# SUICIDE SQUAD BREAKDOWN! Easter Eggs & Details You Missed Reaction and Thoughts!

What's up, Random Phantom? How's it going? Hope you guys are doing well. Today we're about to get into the latest breakdown from New Rockstars, this time for the Suicide Squad, which I absolutely adored and loved. So let's get into the reaction, and we'll have my more official thoughts afterwards and probably throughout as the video progresses. So let's go.
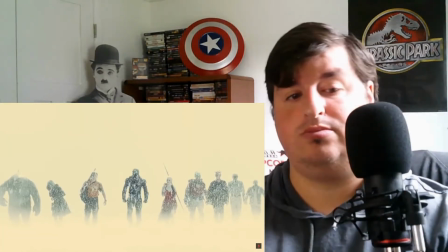To New Rockstars, I'm Erik Voss, and this is a breakdown of James Gunn's The Suicide Squad, a thrilling bloodbath on an island of broken toys.
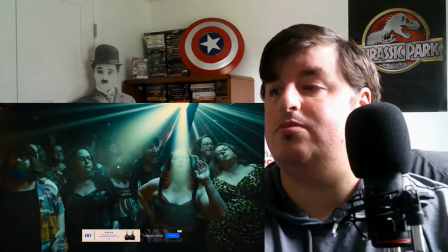From the gory visual details to the music to the DC Easter eggs and cameos,
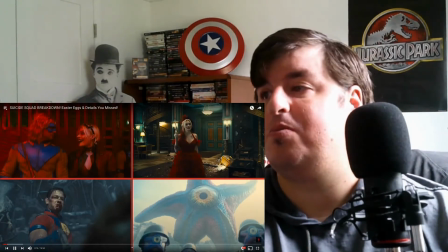I'm going to break down this film scene by scene to appreciate the deeper reasons why this movie feels like such a redemption.
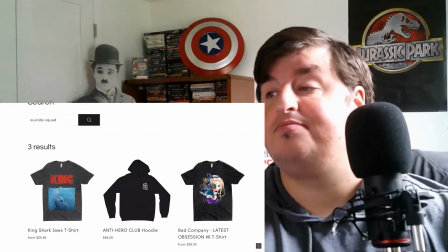And to celebrate The Suicide Squad, we have new merch. Our latest obsession, Bad Company design.
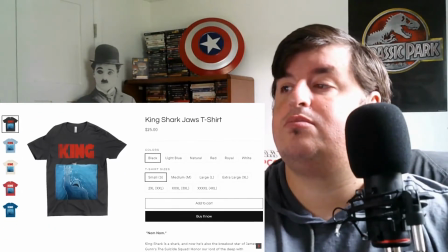We also got this awesome King Shark shirt, which is, of course, an homage to that classic Jaws poster.
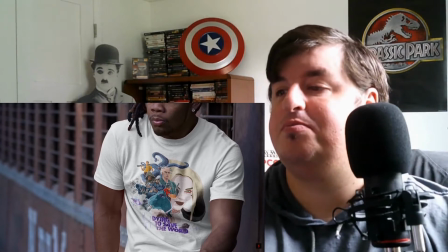We've got a whole bunch of different colors for these, and a brand new nerdy streetwear hoodie, and more stuff on the way. So check out these Suicide Squad exclusives at newrockstarsmerch.com.
Bird.
So opens on Savant, a lesser-known DC villain played here by Michael Rooker,
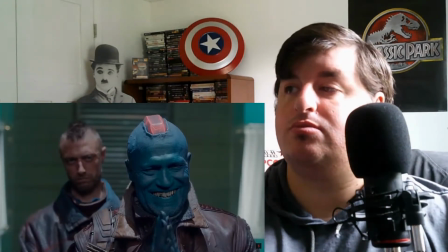who worked alongside James Gunn in the Guardians of the Galaxy movies, along with Sean Gunn and Sylvester Stallone, who voices King Shark.
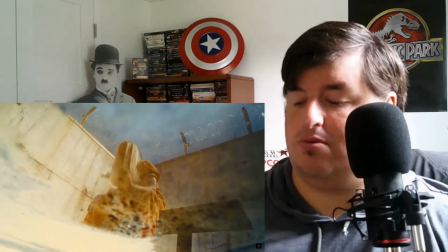Here, Gunn frames Savant reflected in a grimy puddle at first, which is similar to the murky water he ends up leaning out into.
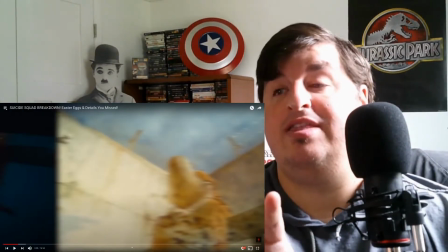I will say that was a really cool shot. The way they did that, pulled out and turned the camera.
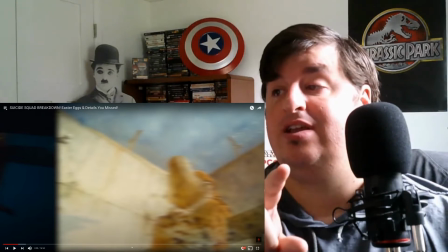Oh my gosh. I will say that was probably one of the best shots in a movie of 2021 so far.
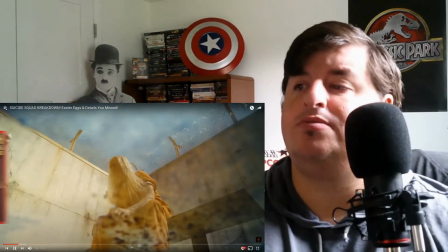That was a great shot. Music we hear is Folsom Prison Blues, Johnny Cash's anthem for the incarcerated,
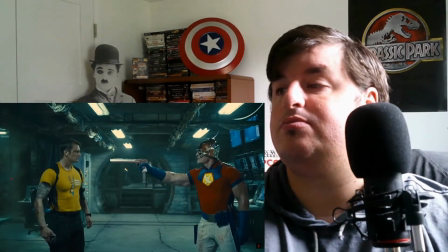giving some hope for redemption and others accepting that they are beyond it, much like the characters of this film.
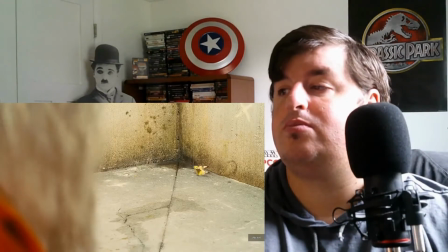And such is the case for Savant here, who cruelly kills a bird. Trigger warning here if you love birds like I do.
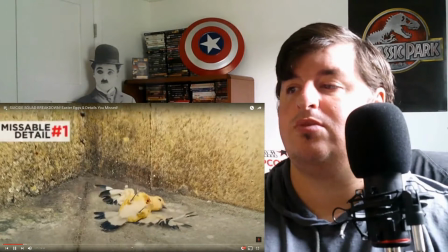Oh.
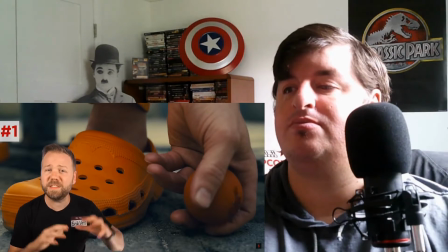Notice how right on the moment of death, the music shifts from stereo in the mix of the movie to diegetic in the scene.
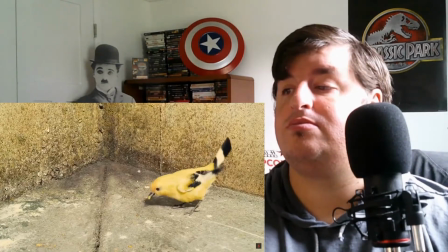So we're leaving Savant's escapist fantasy of freedom, symbolized by the bird, to death in captivity, just like how Savant will die a prisoner.
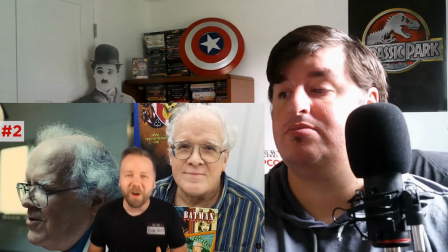The doctor who implants a detonator chip is played by John Ostrander, writer of the Suicide Squad comic that Gunn wanted to That's cool.
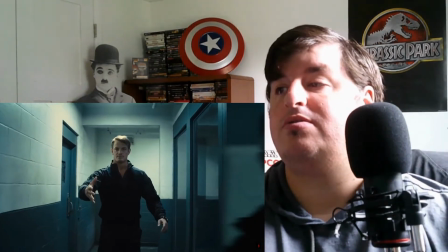Really the reason why this movie can exist. Rick Flagg returns in the 2016 Suicide Squad, which this movie is kind of a soft reboot of.
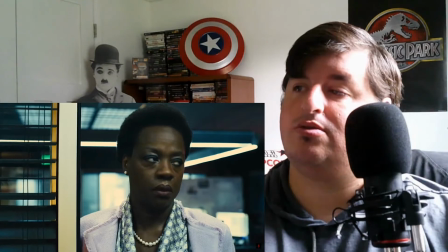We're bringing back Rick Flagg, Harley Quinn, Amanda Waller, and Captain Boomerang, but no one else.
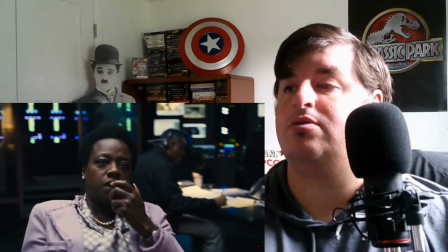However, this movie doesn't erase anything that happened in the DC films prior, and I would argue celebrates the best parts of those movies.
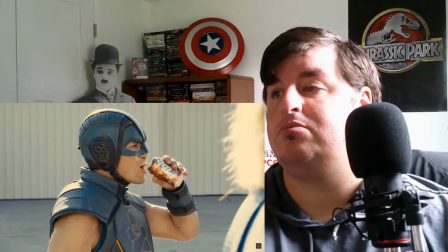So joining Flagg's group is Boomerang, as well as TDK, an adaptation of the one joke character Arm Fall Off Boy,
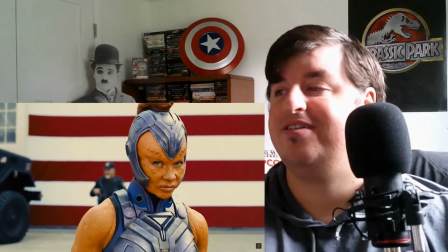Javelin, Arm Fall Off Boy, Mongal, an alien warrior and daughter to Superman villain Mongul,
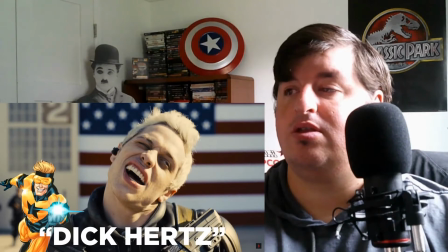Blackguard, aka Richard or Dick Hertz, who's a villain to Booster Gold, and Weasel, played by Sean Gunn in motion capture.
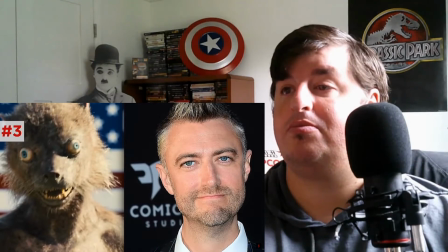Weasel's bright blue eyes are going to be distorted, askew versions of Sean Gunn's baby blues.
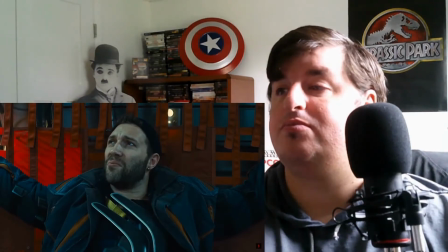And of course, Harley Quinn.
You go back to prison house. They got road rage.
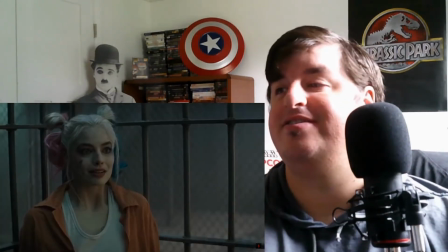Now, the 2016 film Jared Leto Joker freeing Harley from prison, but Birds of Prey established that they had broken up.
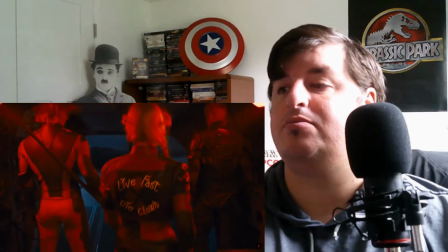And notice how her jacket now reads Live Fast, Die Clown,
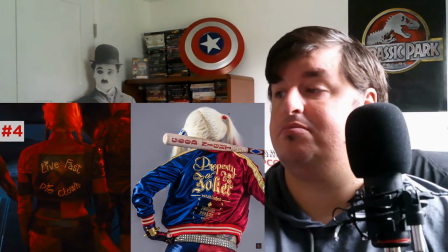replacing her jacket in the 2016 film that read Property of the Joker, just a cool way of reflecting her new independence from him.
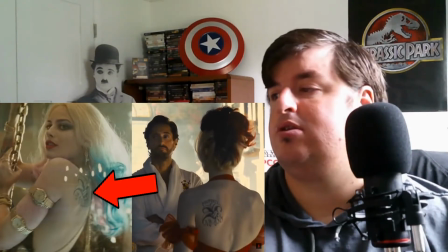Similarly, her shoulder tattoo that previously read Property of the Joker now reads Property of No One.
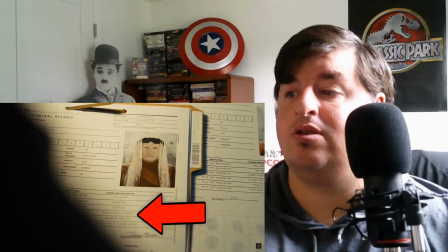Interesting. Vigilantism, kidnapping, extortion, destruction of property, attempted homicide, and production of illegal weapons.
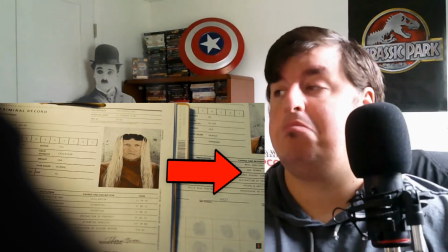Mongal's Lister as alien, endless mass homicide, war crimes, crimes against humanity, destruction of property, aiding and abetting, and threatening an official.
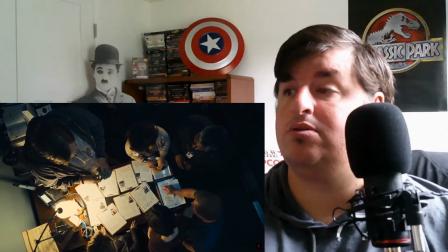And I love how all of Waller's aides take bets on who's going to die first, just like we all did the first time we saw the cast list.
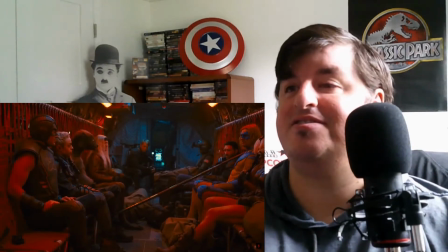Javelin, DK's name. Your name is Letters? All names are letters, DK.
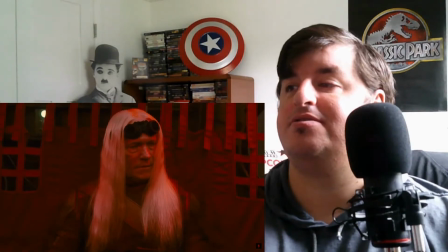Similar joke to the one in Infinity War.
That's a made-up word. It was made-up.